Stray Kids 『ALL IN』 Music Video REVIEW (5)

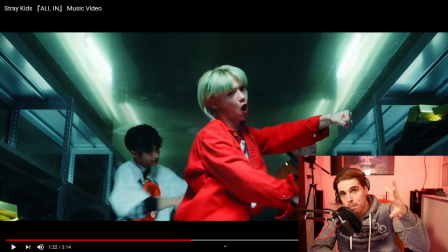249s
super cool transition on the beat new scene fantastic
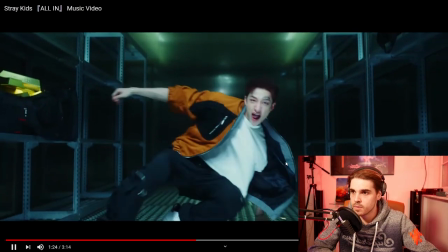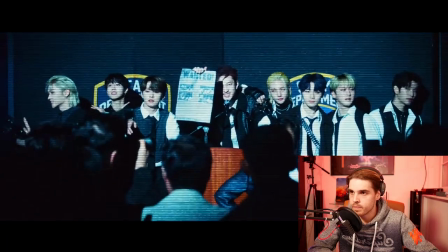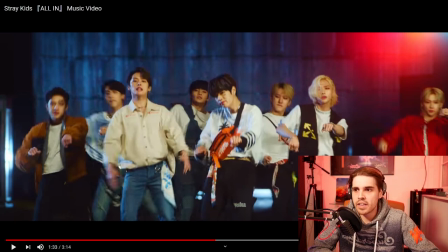265s
i don't know if this is something i i'm just paying attention to now but i noticed that their feet are always cut off and if there's one thing that i'm learning with k-pop especially i kind of like the way they move their feet and i don't understand why it's always cut off
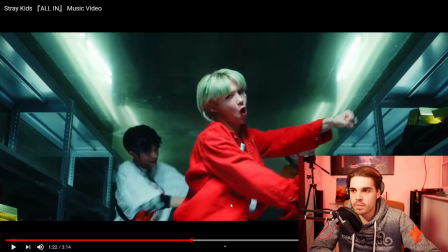279s
because even when they dance here for example again it's always waist up
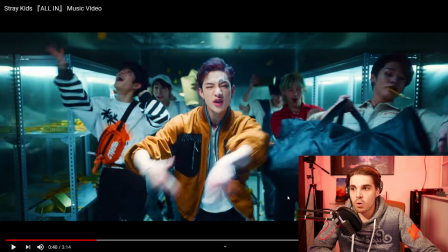284s
maybe that's the highlight of the dance or here waist up waist
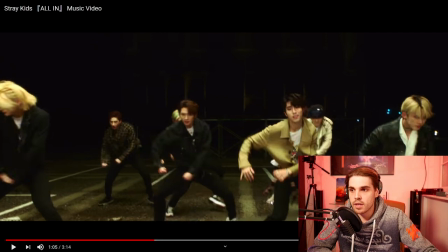289s
up okay that's nothing here we get some feet but it's
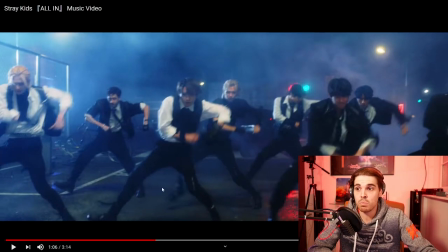294s
still cut off and i think this move this shot would be really cool if they just had their feet all in focus aka a very straight shot but then you can see how their feet move from left to right really quick i think that would have added a little bit more to this particular scene but for the rest the choreography is spot on once again i
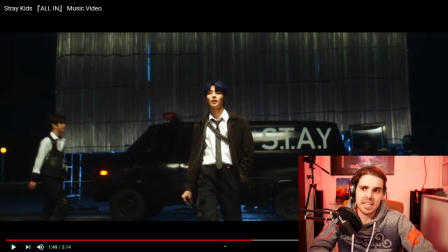315s
love lens flares they are always so cool to look at and here it just adds a little bit of extra james bond kind of style and it's it's cool
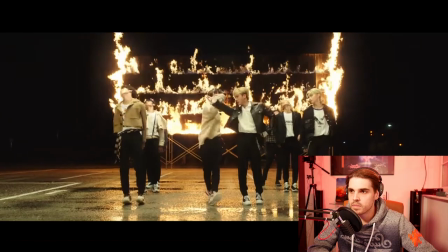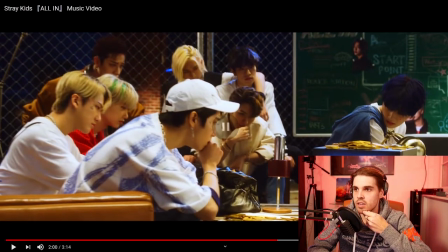331s
very clean cuts very clean cuts and i love this little break like i told you at the very beginning of my series that when you have a chance to just make sure that the people are relaxing in their heads this is one of those scenes where you're like okay they're not dancing taking
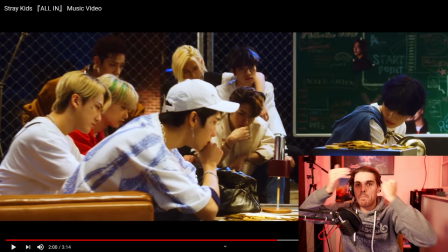348s
some air relax a little bit and then it goes back into power as i think they're gonna do now again
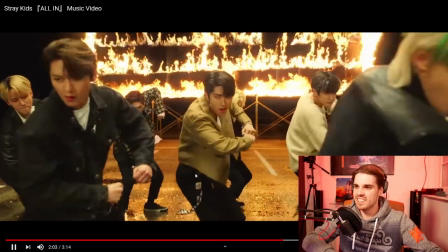355s
you see into power boom super cool there
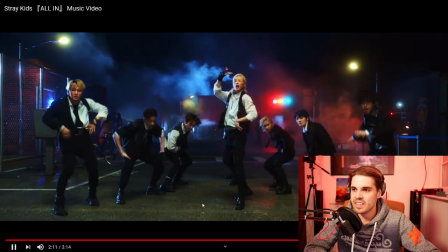363s
we go those are the shots that i really like everyone just having fun like
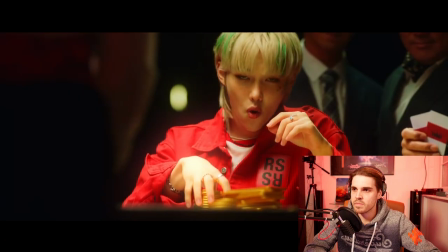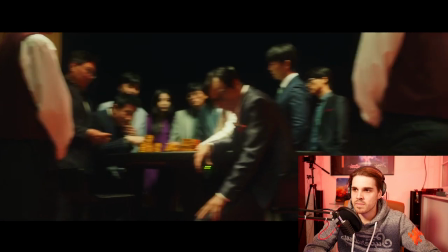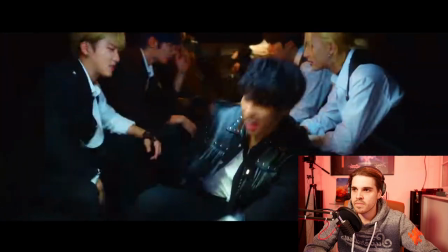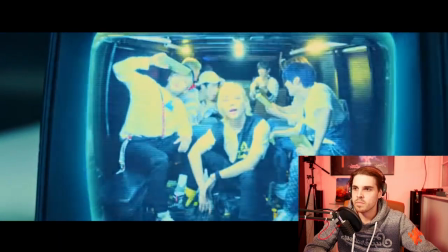literally it's just cool that they have this one little element this one little subject calming down the entire scene and then it just goes back into energy i really like that they added this it's something different that i didn't do in backdoor i don't know if they did it in any of the other music videos but that they added it here is really nice because the song is really quick and it's a lot to take in so it's a nice little break a nice little relaxation to the brain.
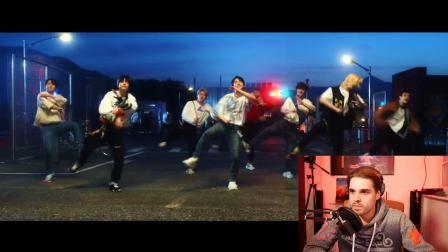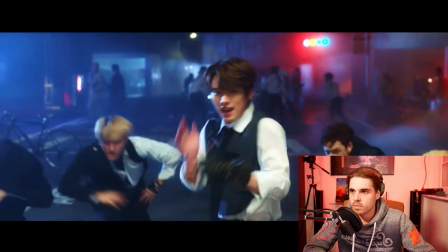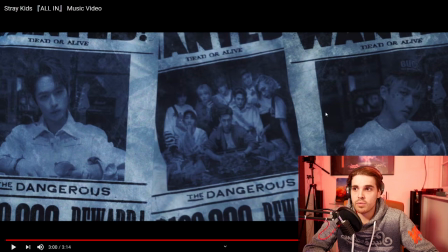438s
I also like this very simple screen effect a lot. It's something simple but it adds something cool. It all tells a little bit of a story between all the characters, all the Stray Kids members and it's something simple but it just is so cool.
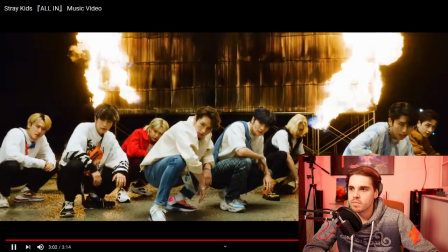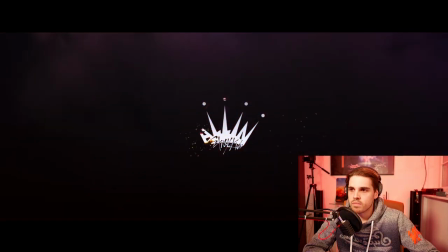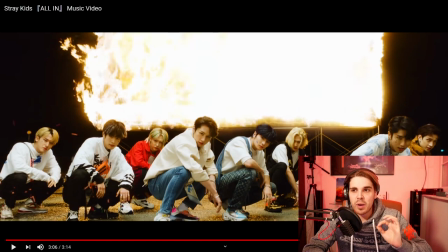463s
Very quick pause here.